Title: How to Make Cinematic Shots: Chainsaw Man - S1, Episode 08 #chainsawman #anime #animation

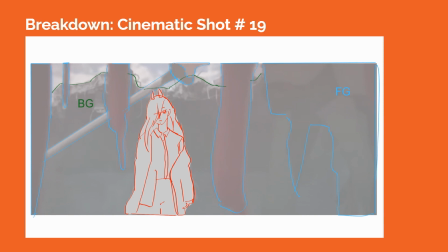8:10 A longer camera lens could be used to compress the space between the devil in the foreground, Power in the midground, and the building debris in the background.
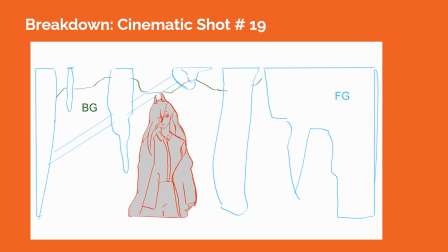8:17 The blood in the foreground helps to dramatize the moment, and it contrasts with Power's nonchalant expression as she takes it all in.
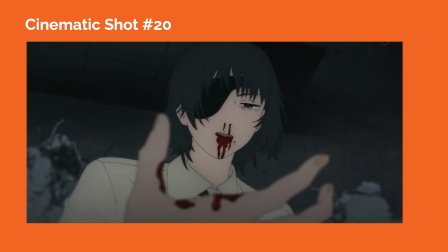8:24 In cinematic shot number 20, Himeno is contemplating her next action and the cost for her with respect to the ghost devil. The camera is placed above her chest level, tilted upward, framing Himeno in an upshot. Her hand is in the foreground, slightly out of focus, to create a sense of spatial depth.
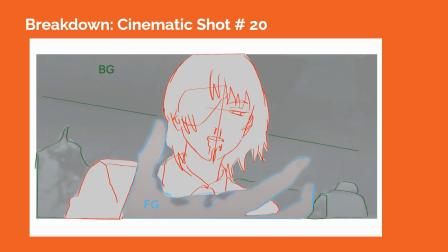8:39 The background building debris is also out of focus.
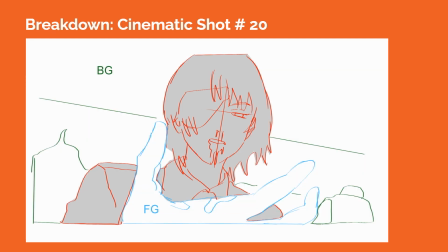8:42 Himeno's eyes are directed toward her hand in the foreground, and the tighter composition of the shot on her helps us to focus on her acting in the moment.
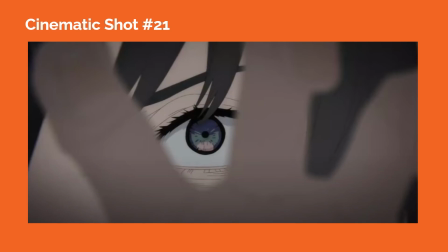8:49 In cinematic shot number 21, we see an extreme close-up on Himeno's eye as part of her extended hand appears in the foreground as foreground element, creating a sense of spatial depth.
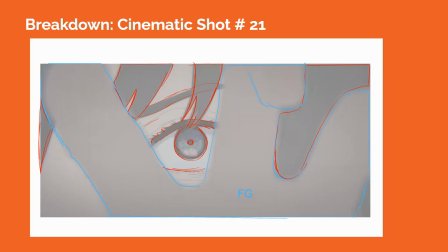8:57 The tighter composition highlights her action and the dramatic choice that she's about to make in order to defeat the antagonist devil.
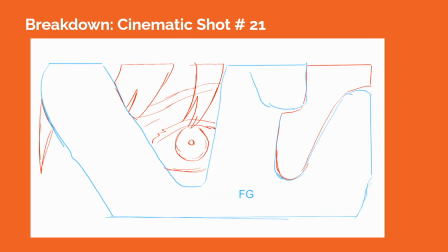9:02 We get a sense of her determination as seen in the acting expression in her eye and eyebrow within the shot. So this composition acts as a punctuation point to the story beat at this moment. So overall, these technical descriptions of each shot helps break down the elements of what makes them cinematic.
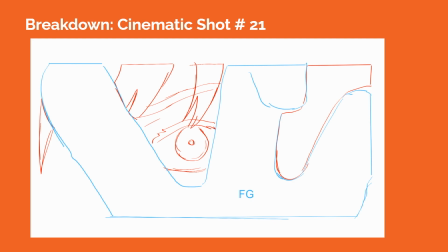9:17 The language of film, as shown in composition, lens choice, and camera movement, are well executed in this episode to heighten the drama and action.